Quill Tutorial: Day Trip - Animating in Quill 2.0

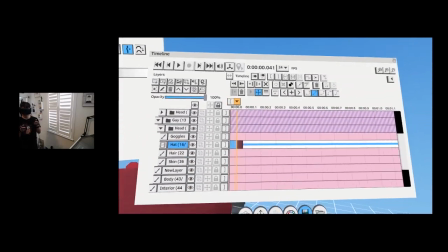(32:55)
So I'm gonna do the hat also like 15 frames,
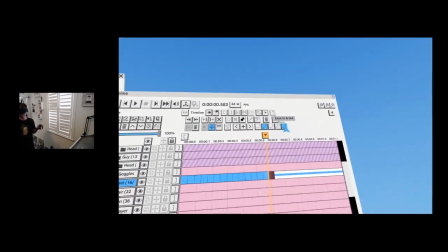(33:00)
about 15 frames, and hit loop.
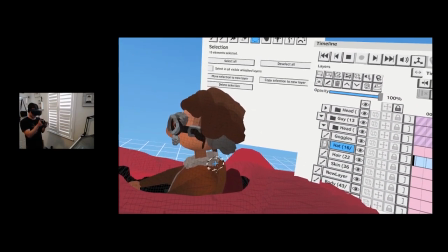(33:04)
And then I think this one is, I'm gonna angle it like this before I nudge it.
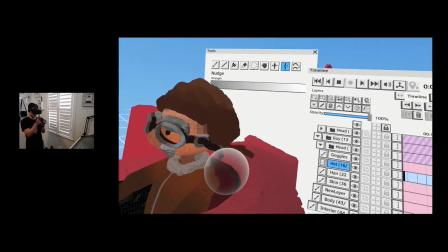(33:12)
So I'm gonna nudge it over time like this. And I have the strap here too.
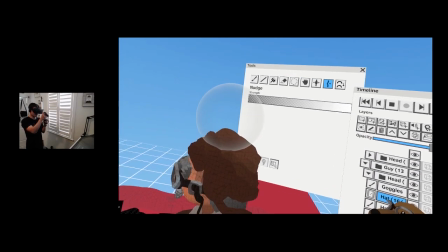(33:17)
And the hat itself can move a little bit too, right? So because it's leather, so it's gonna move a little bit.
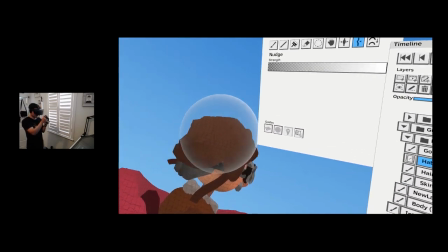(33:25)
So I'm just gonna add a little bit of movement with the nudge tool. And then the, of course, the straps, they go crazy.
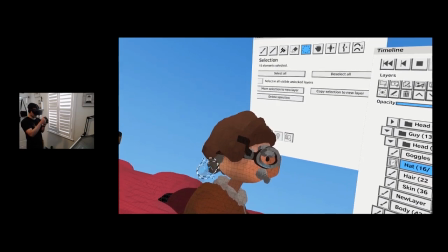(33:33)
Boom, you know, straps go crazy. And again, the strap, I can change the angle so it's more with the wind.
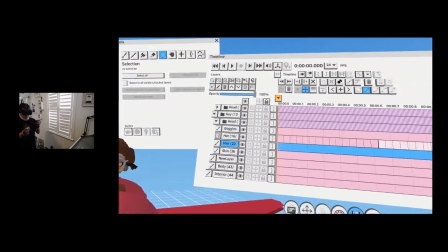(33:41)
So there we go. This is looking really cool. I also changed the hair and to put the hair on one layer because I wanted to do the same thing.
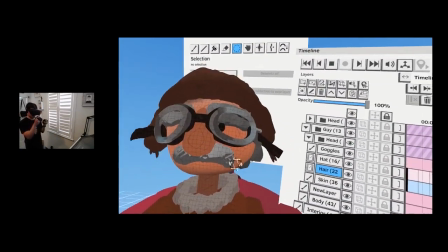(33:50)
About 15 frames, hit loop, hit play, and then I can animate the beard as well, right?
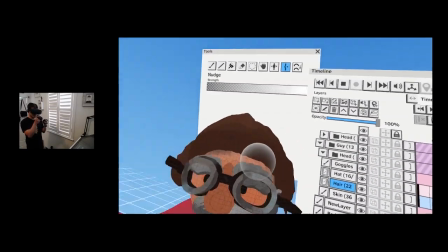(33:58)
So this is like his eyebrows, thick eyebrows, even waves in the wind.
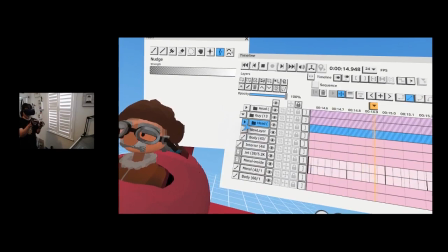(34:05)
So this is pretty cool. I think I also have the collar. So this is the collar.
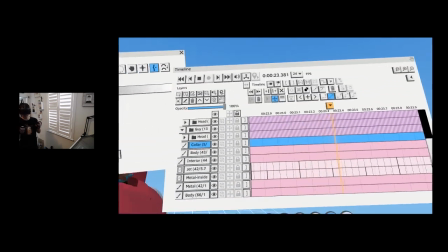(34:13)
Collar. Oops. And then I do the same thing, about 15 frames.
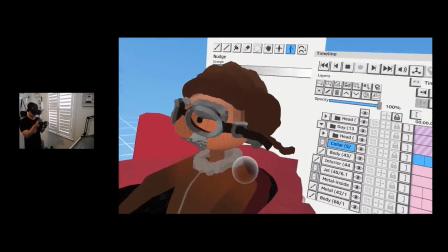(34:19)
Boom, boom, boom. Loop, hit, play, and then animate the collar.
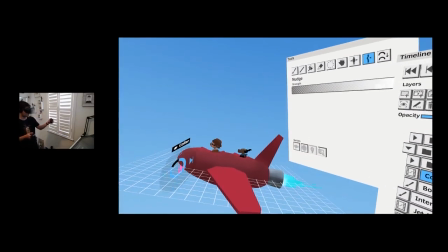(34:24)
So now we have like a crazy, it looks like there's wind, which is cool.
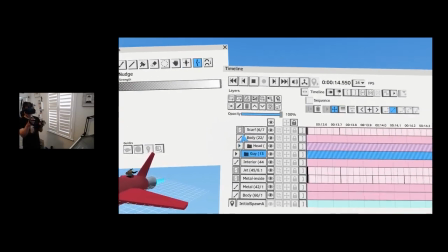(34:33)
All right, so now we need some, oh, you know what?
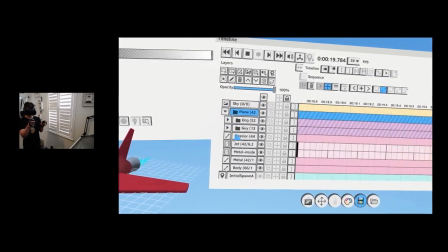(34:38)
Just because, let me see where the plane is.
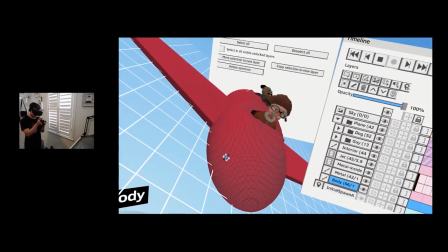(34:42)
Let me see if this works. So I'm gonna select like a bunch of strokes here that I lathed.
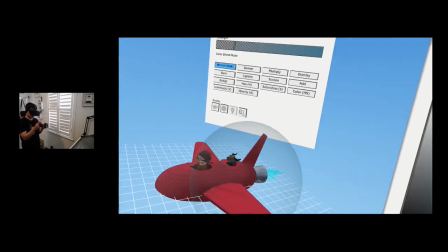(34:53)
and then see if I can recolor them with white to have some nice stripes going on here.
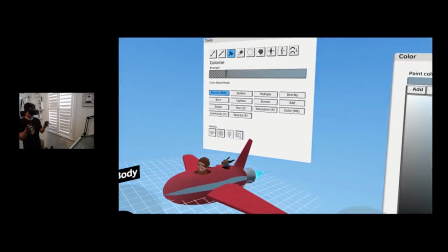(35:02)
Yeah, that looks pretty cool. It's like really clean because I lathed it, right?
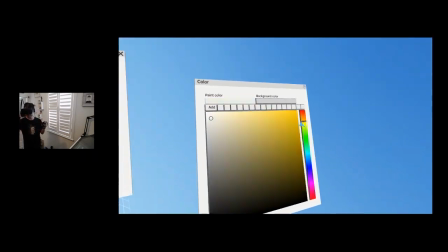(35:07)
And then this side will be warmer and it will be white. Yeah.
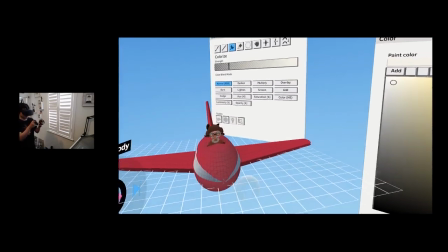(35:12)
Just like that, you know, which is kind of a cool little trick
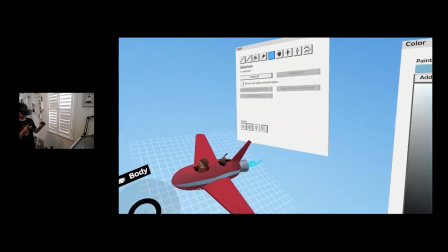(35:18)
if you want like some really clean markings and stuff like that.
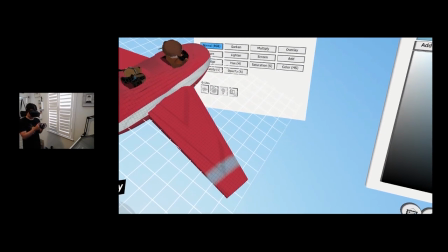(35:23)
Okay, the same thing. Let me see if I can actually draw like little stripes here.
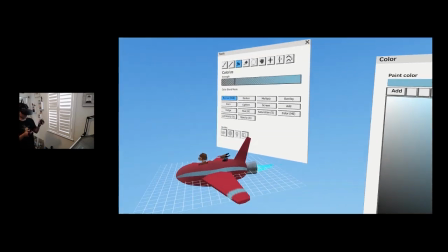(35:35)
Yeah, it works. This is pretty cool. Get some extra detail for basically for free.
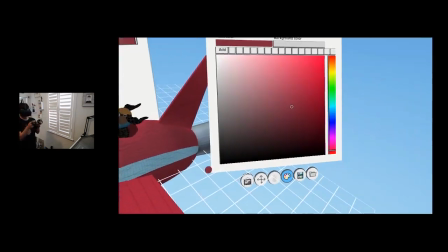(35:42)
Okay, I see some gaps here that I want to close off. So let me close off these gaps.
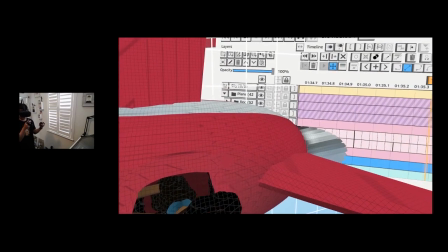(35:53)
There's another gap here. I'll pick the color and just closing off the gaps.
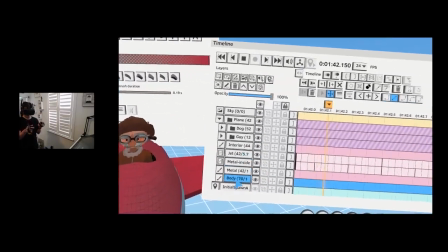(36:01)
All right, and maybe we need some glass as well.
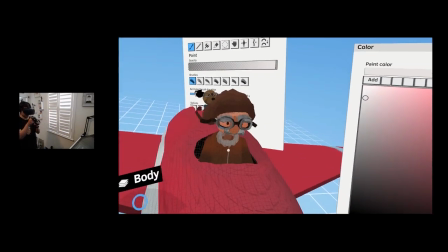(36:04)
So for the glass, I will try to just paint the highlight here and just indicate a glass.
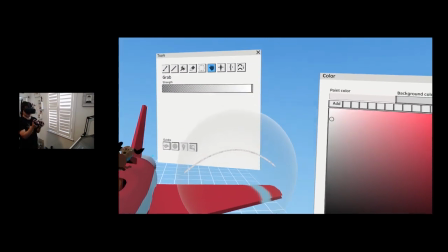(36:14)
You know what? I'm gonna do this, and I'm gonna use the grab tool to do this.
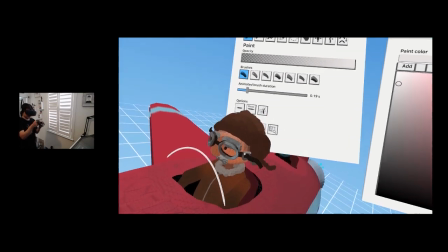(36:24)
And then I use the view dependent brush here to add a little bit of highlights.
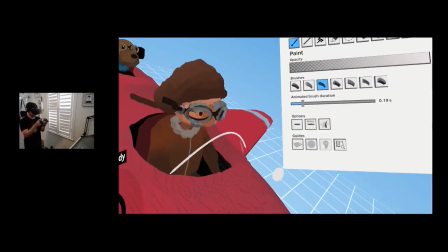(36:30)
So when you rotate away, you won't see it anymore. So this is like the angle dependent brush,
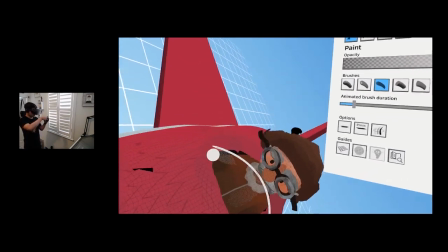(36:39)
sometimes used for, you know, for like little reflections and stuff like that.
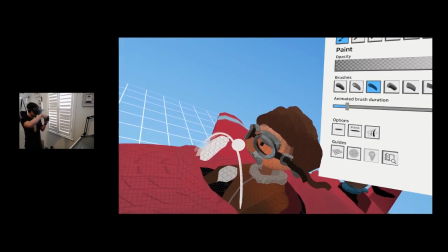(36:44)
It can be like really add like a really cool effect.
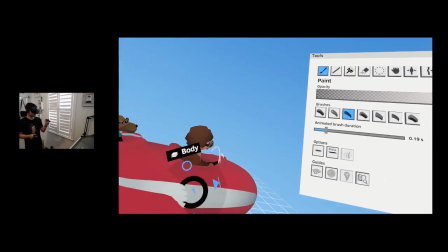(36:50)
And don't forget to turn it off. Now he has like this cool little effect.
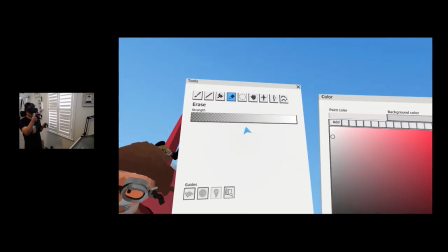(36:56)
And then here I'm going to erase a little bit, maybe, so you only see like certain parts.